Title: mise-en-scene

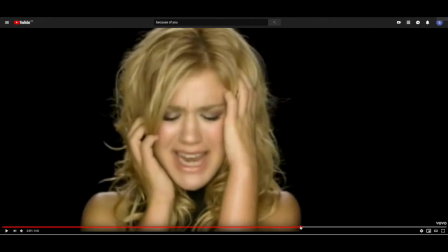[8:20]
Although it's only a short amount of time, you can still, wait, isn't there
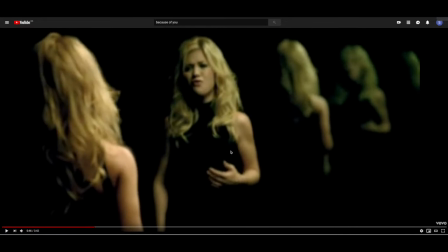[8:28]
you can see that it is definitely a more formal dress, the way that it's quite form-fitting, high neck, which obviously is quite modest, which means that she could be going somewhere quite posh.
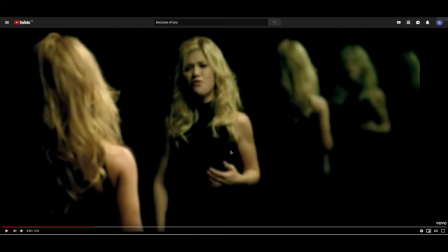[8:47]
As it has got a turtleneck, as it has got a turtleneck, it makes sure that all of the attention is on the artist's face and emotions and arms compared to the
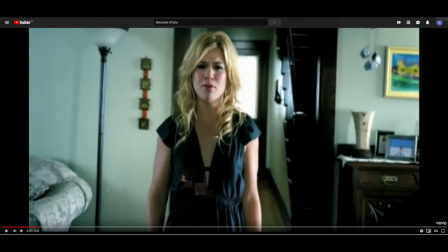[9:03]
last dress, the very low cut one, because it's showing more of her skin, which could draw some of the attention away. So for this scene,
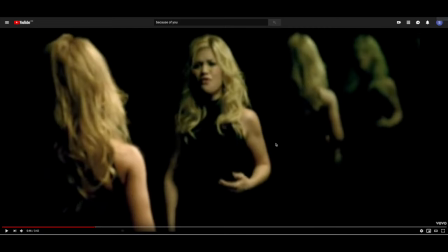[9:11]
it's more powerful just to have her face and arms and hands standing out to get the true emotional message across. All of the characters in the flashback
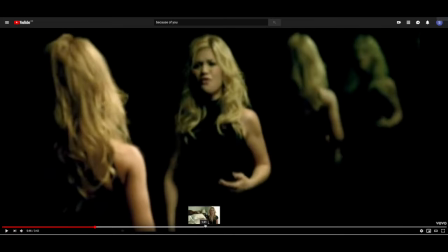[9:25]
are wearing typical clothes from the 2000s or like late 90s.
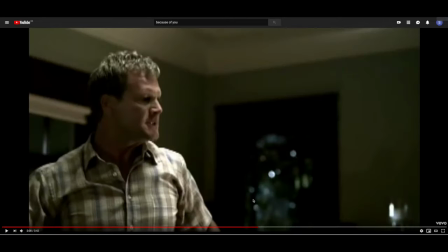[9:33]
It's quite obvious due to all of the very patterned clothing,
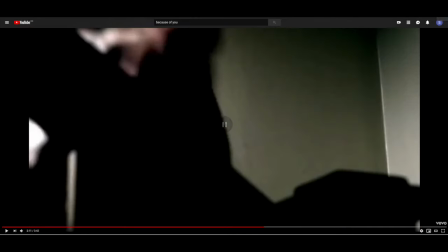[9:41]
which is trying to connect to the audience from that time. Even from that short little glimpse, you can see that that's very 90s to
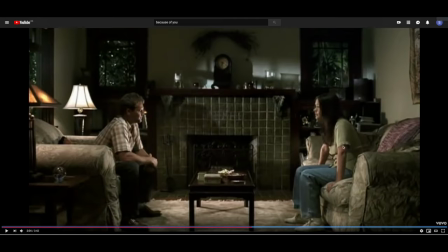[9:54]
whatever time. So it's definitely not 2019 style, should we just say that. Yeah. Moving on to the makeup. So throughout, for the main character,
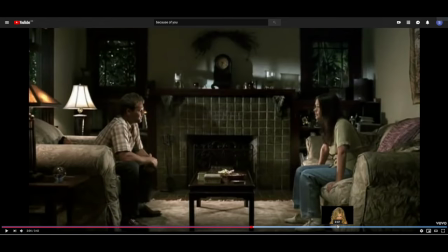[10:10]
we can see a slightly dramatic look when she's just normally walking around, like here.
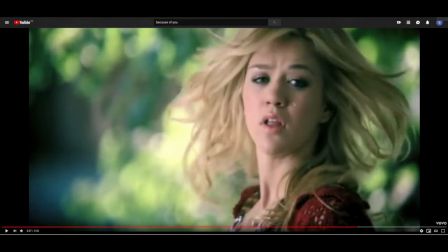[10:17]
So she has got some makeup on her eyes, but everything else but her face is quite natural. So from her foundation to her eyebrows to her lips, contour is pretty minimum, if at all. She's got a bit of blusher on, but nothing's over the top apart from her eyes.
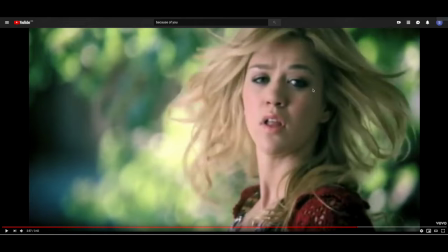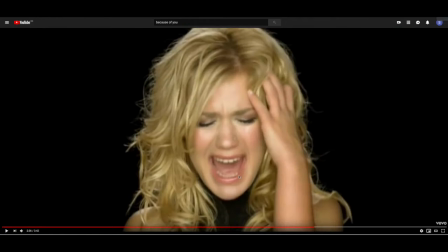[10:43]
Even when we're on the mirror scene, if we go back a little bit, it's a little bit more enhanced, but again, it's still a very natural look. So there's never anything over the top and unnecessary.
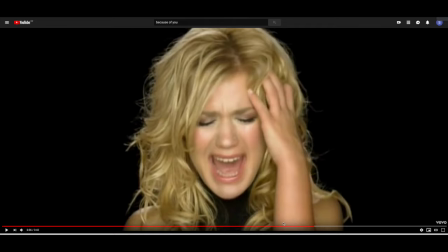[10:57]
This is again just to make her seem a little bit more angelic and make sure that all the focus is on her rather than the makeup. Just going back to the location for a second, you can see that by having this, where is it?
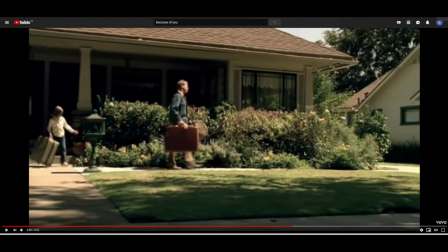[11:20]
By having this typical house, it enables the audience to connect, which is quite a powerful thing in its own right, to be fair. So if the audience is able to go like, oh yeah, well that's just like a normal family,
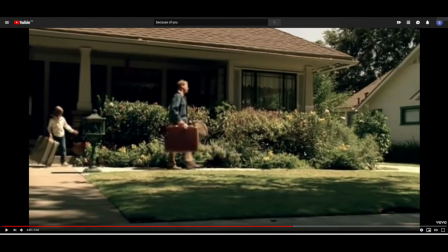[11:40]
it could draw more people in than having it in a millionaire's big mansion, for example. So for the overall story, it's quite nice to see that
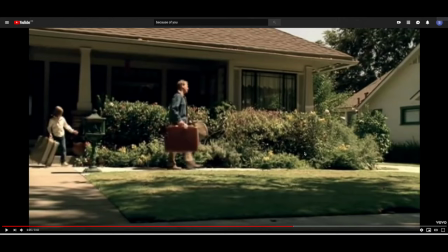[11:56]
the whole story is about her childhood and her parents arguing, divorcing, and then moving away. This automatically makes the audience feel more sorry for her, and some may have had the same situation again, so might be battling with the same, like,
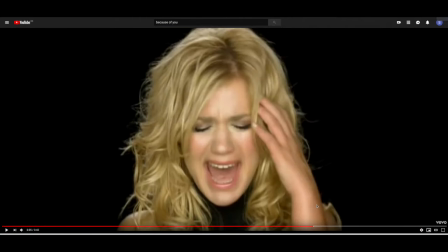[12:15]
with the same inner emotions of just, like, no idea what to do or anything like that.